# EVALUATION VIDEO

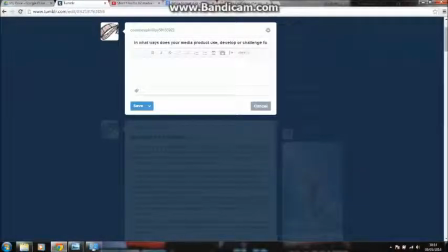(0:00)
In this film, I'm going to be answering the question, in what ways does your media product use, develop or challenge forms and conventions of real media products? Firstly, I feel that we have used the forms and conventions of real media products because of their sound that is at the introduction of our film.
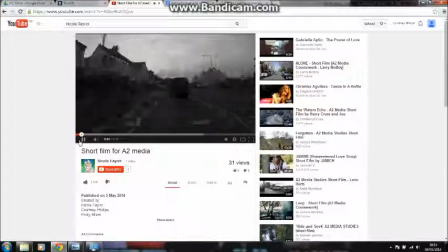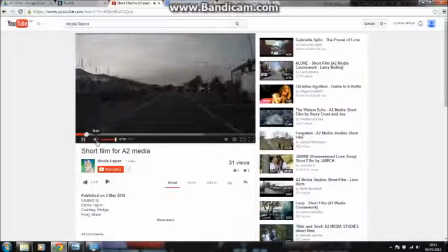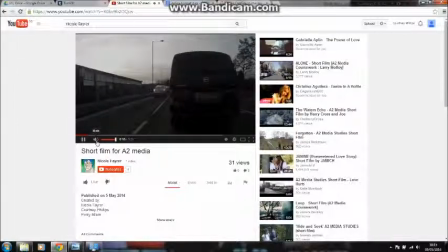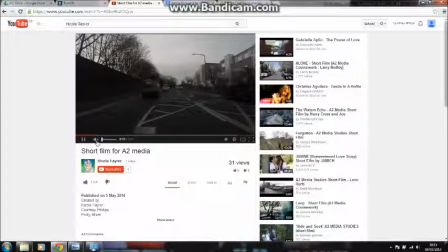(0:36)
This music is creepy and sinister, and it gives the impression to the audience that the film will follow suit.
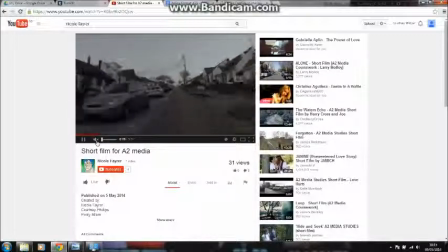(0:43)
Secondly, with regards to the camera shots that we've used, I feel that they also follow conventions of real media products. On the screen at the moment is a tracking shot, in which we used a GoPro attached to the car as we was driving along.
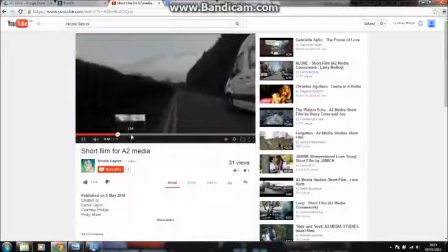(1:02)
The second type of shot we've used is a panning shot, which is just here.
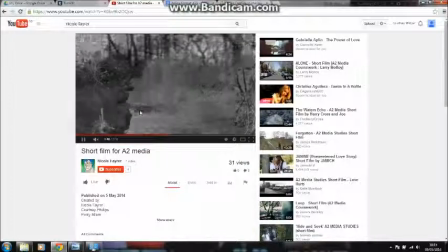(1:10)
That shows the scenery of the running water and the woods in which we filmed in.
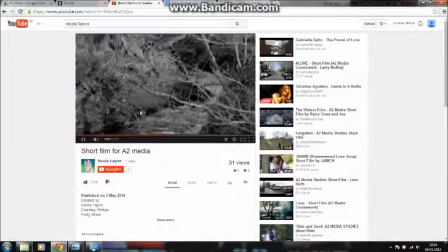(1:16)
These are used as scene setting devices which allow the audience to get a feel for the location.
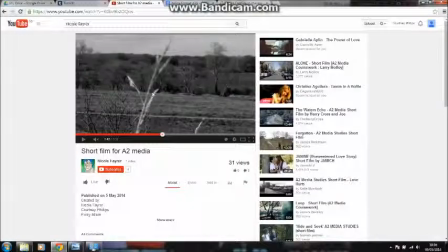(1:21)
I'm just going to go over them scenes again. As you can see, they're in black and white. The reason for this is the connotations that come with that colour,
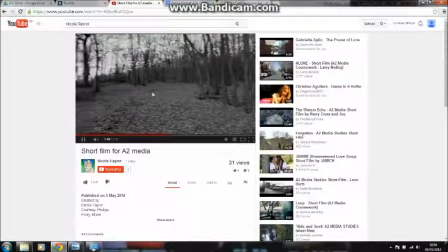(1:30)
which are mysterious and sort of dull, sinister, dark.
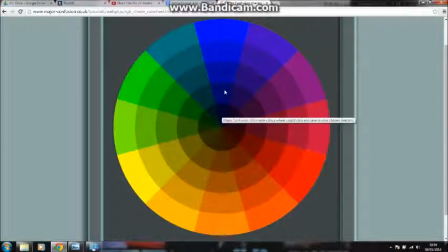(1:36)
On this colour wheel here, you can see that primary colours such as blue, yellow and red, they're all quite bright to begin with, and they carry happy connotations. As you lower the contrast and the brightness of the colours, they
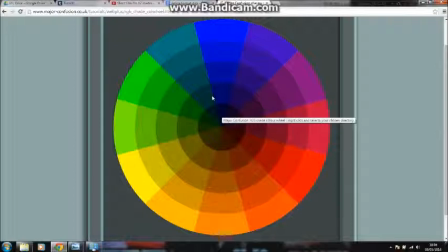(1:54)
become darker, more dull, and also more mysterious, which is the feel that we wanted to get within the film.
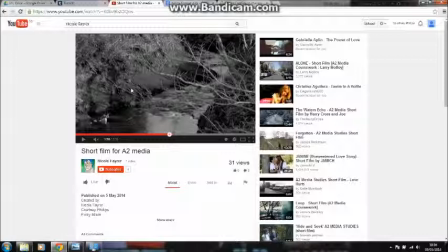(2:01)
The other thing that we've used that is often found in supernatural films / horror films is opposing characters.
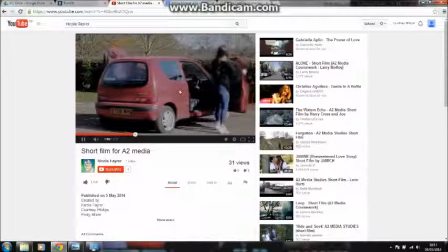(2:10)
For example, Harry and I are the characters that we see first of all. Once we get out the car, you can see that Harry's the more dominant character.
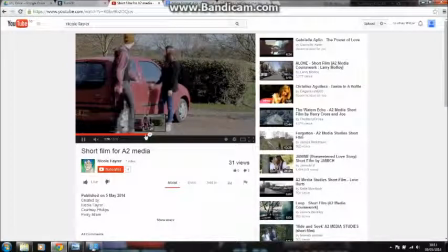(2:19)
He walks around a lot more, makes more gestures that suggest he wants to venture into the woods. He's eager to go and look around. My character, on the other hand, I'd rather play it safe and stay by the car.
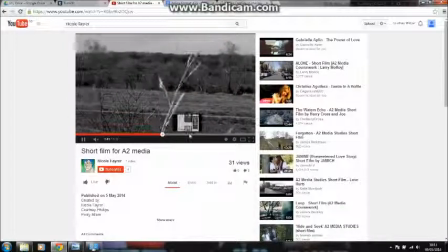(2:35)
A little bit further on, we meet Emily's character, Claire.
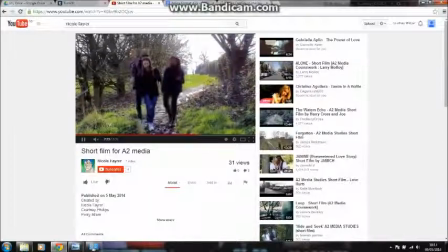(2:41)
She's the dead character and the main antagonist within the film. As you can see, she's completely blurred out.
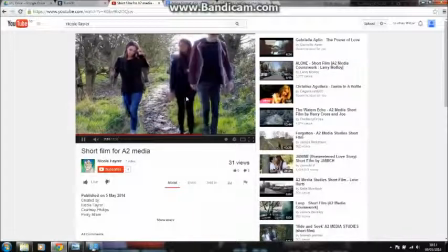(2:48)
This is to make her unrecognisable because, of course, she's a ghost, and it differentiates her from the characters of Harry and I. Finally,
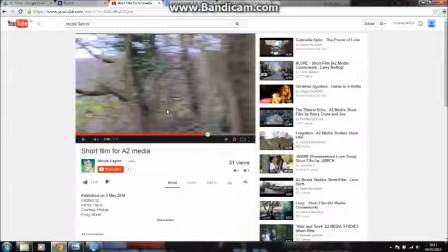(2:57)
the different scene styles we've used are similar to those that you would see within films.
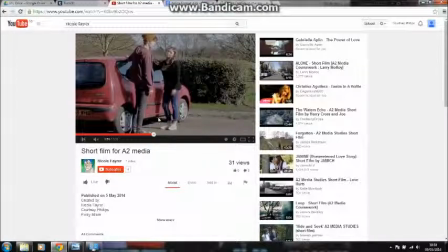(3:04)
I'm just going to show you here. This, of course, is a moving image shot with live actors, and we move on to that. That displays the information visually.
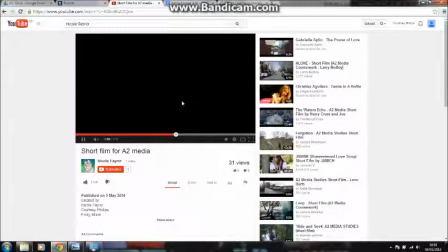(3:17)
Screens such as this, where it's a black screen and there's text,
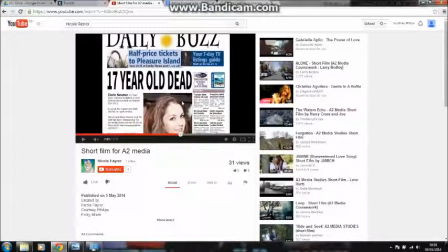(3:23)
that is for the audience to read the information for themselves. And finally, the third type of screen is a still image,
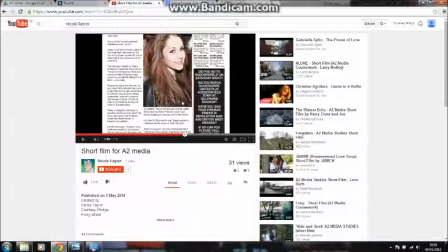(3:34)
which is still to give information, a similar effect to the text screens, however it's more visual. I think some of the challenges with our film are the fact that it's only 3 minutes and 31 seconds. That is not something you'd usually see in a horror film.
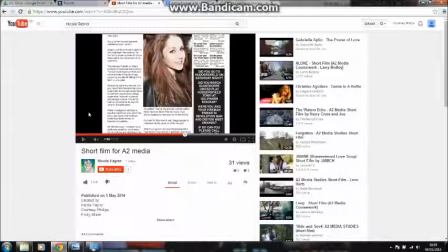(3:53)
However, within this time, I think we've achieved, there's a start, a middle and an end.